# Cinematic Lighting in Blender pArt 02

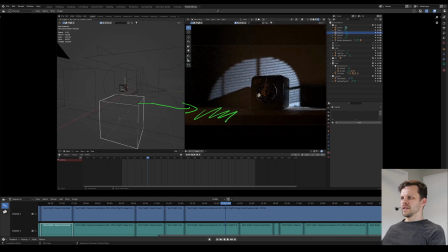So this casts shadow down here, and that way I can make sure that the viewer is looking this way and not trying to find something down there, because there is nothing.
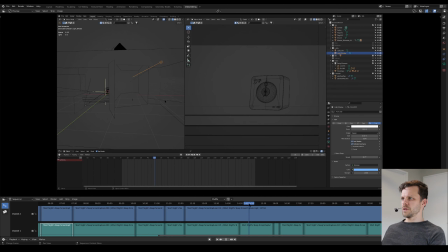So let's jump into the time lapse. Cool. So what I've done here actually is Control B lets you select the area of interest that you want to render,
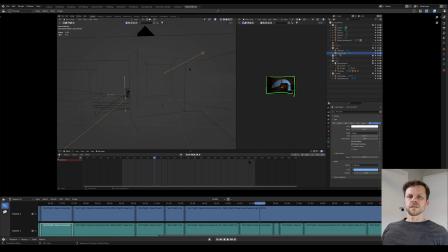and I also zoomed out a bit. Because I'm working on the general composition, I don't need to worry about small details right now. So if the composition works as a thumbnail, so to say, it will work in big.
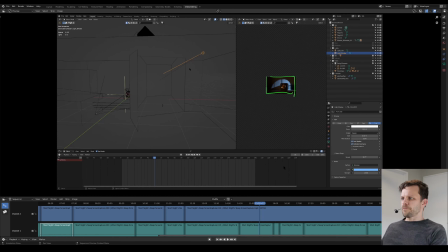And that way I have fast response times as well. So same deal. We're rotating around the 3D cursor, which is down there. And rotate the moonlight now. That looks beautiful.
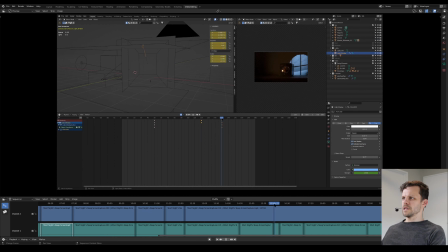Just finding nice angles there, really. And now we're going into fading it out as well. So as time passes, I want the moon to become less intense. That obviously is because now daylight kicks in. So what we need to do is we need a new light.
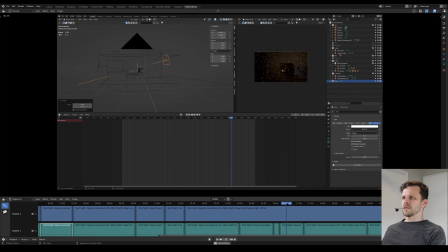So let's bring the new light into our scene here. It's of course it's a area light. I'm gonna give it a little bit of a warmer tint there. That looks nice.
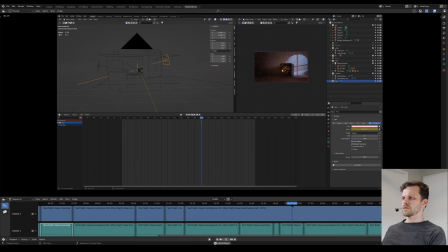And just determine the frames. So just the light will be animated as well. You can see it down here. It's the color as well as the intensity.
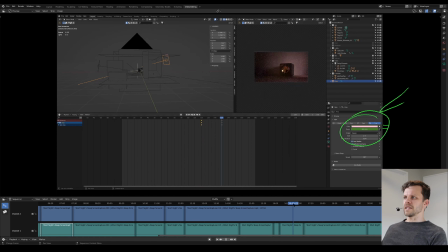So while the moonlight becomes weaker, the daylight becomes stronger, and we have this nice shift from bluish tints to crimson sky. Now the camera, very important.
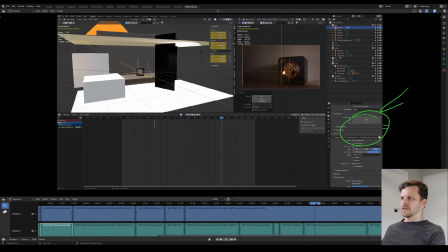I didn't want to have everything so static. Let me show you a little trick. So I find my end frame and my start frame. And now here is something that is really cool. If you see that, I'm just scrubbing. Can I play it?
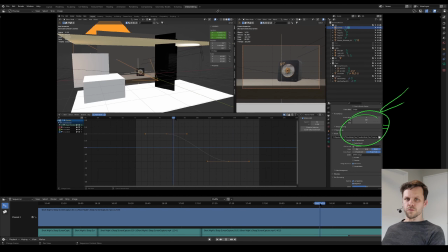So what you see here is very important. What do you see? Let me show you. Here's our focus point, right? The center of the dial. And then we go here and see how little has traveled.
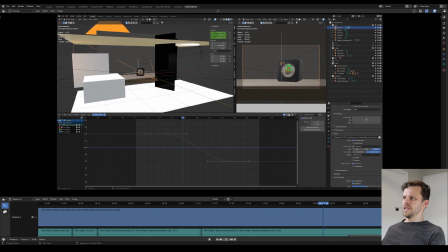It travels from here to there. It's a very stable and a very deliberate choice to keep this area stable, while everything else is moving a lot. Look how much bigger the clock becomes, but how stable the center of the dial is.
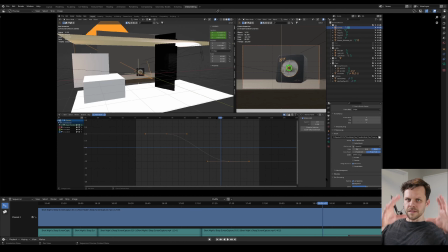And that subconsciously guides the viewer's attention to that area, because it's an area of calm, and we seem to be drawn to that area. So try to stabilize the frame around your subject of interest.
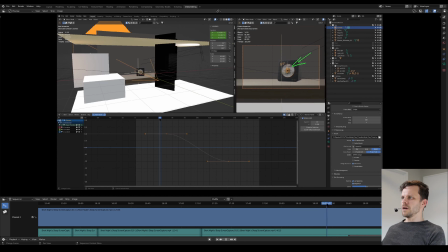This is really important. All right, let's get rid of all this. We just give Control-Shift-E, linear extrapolation, so the camera won't start and stop. It just keeps going.
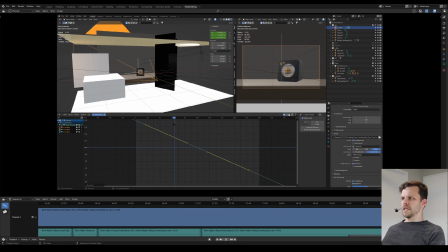And it will do this from the beginning of the shot to the end of the shot. I think just slowing down the animation a bit. Another cool trick is by placing the playhead here at a frame that you want to use as a pivot in the timeline,
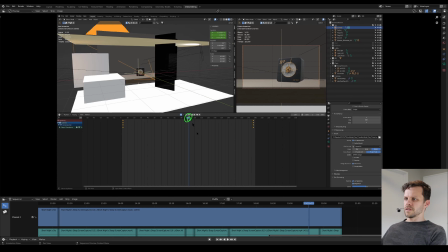and then use scale. It will scale the keys away from your playhead.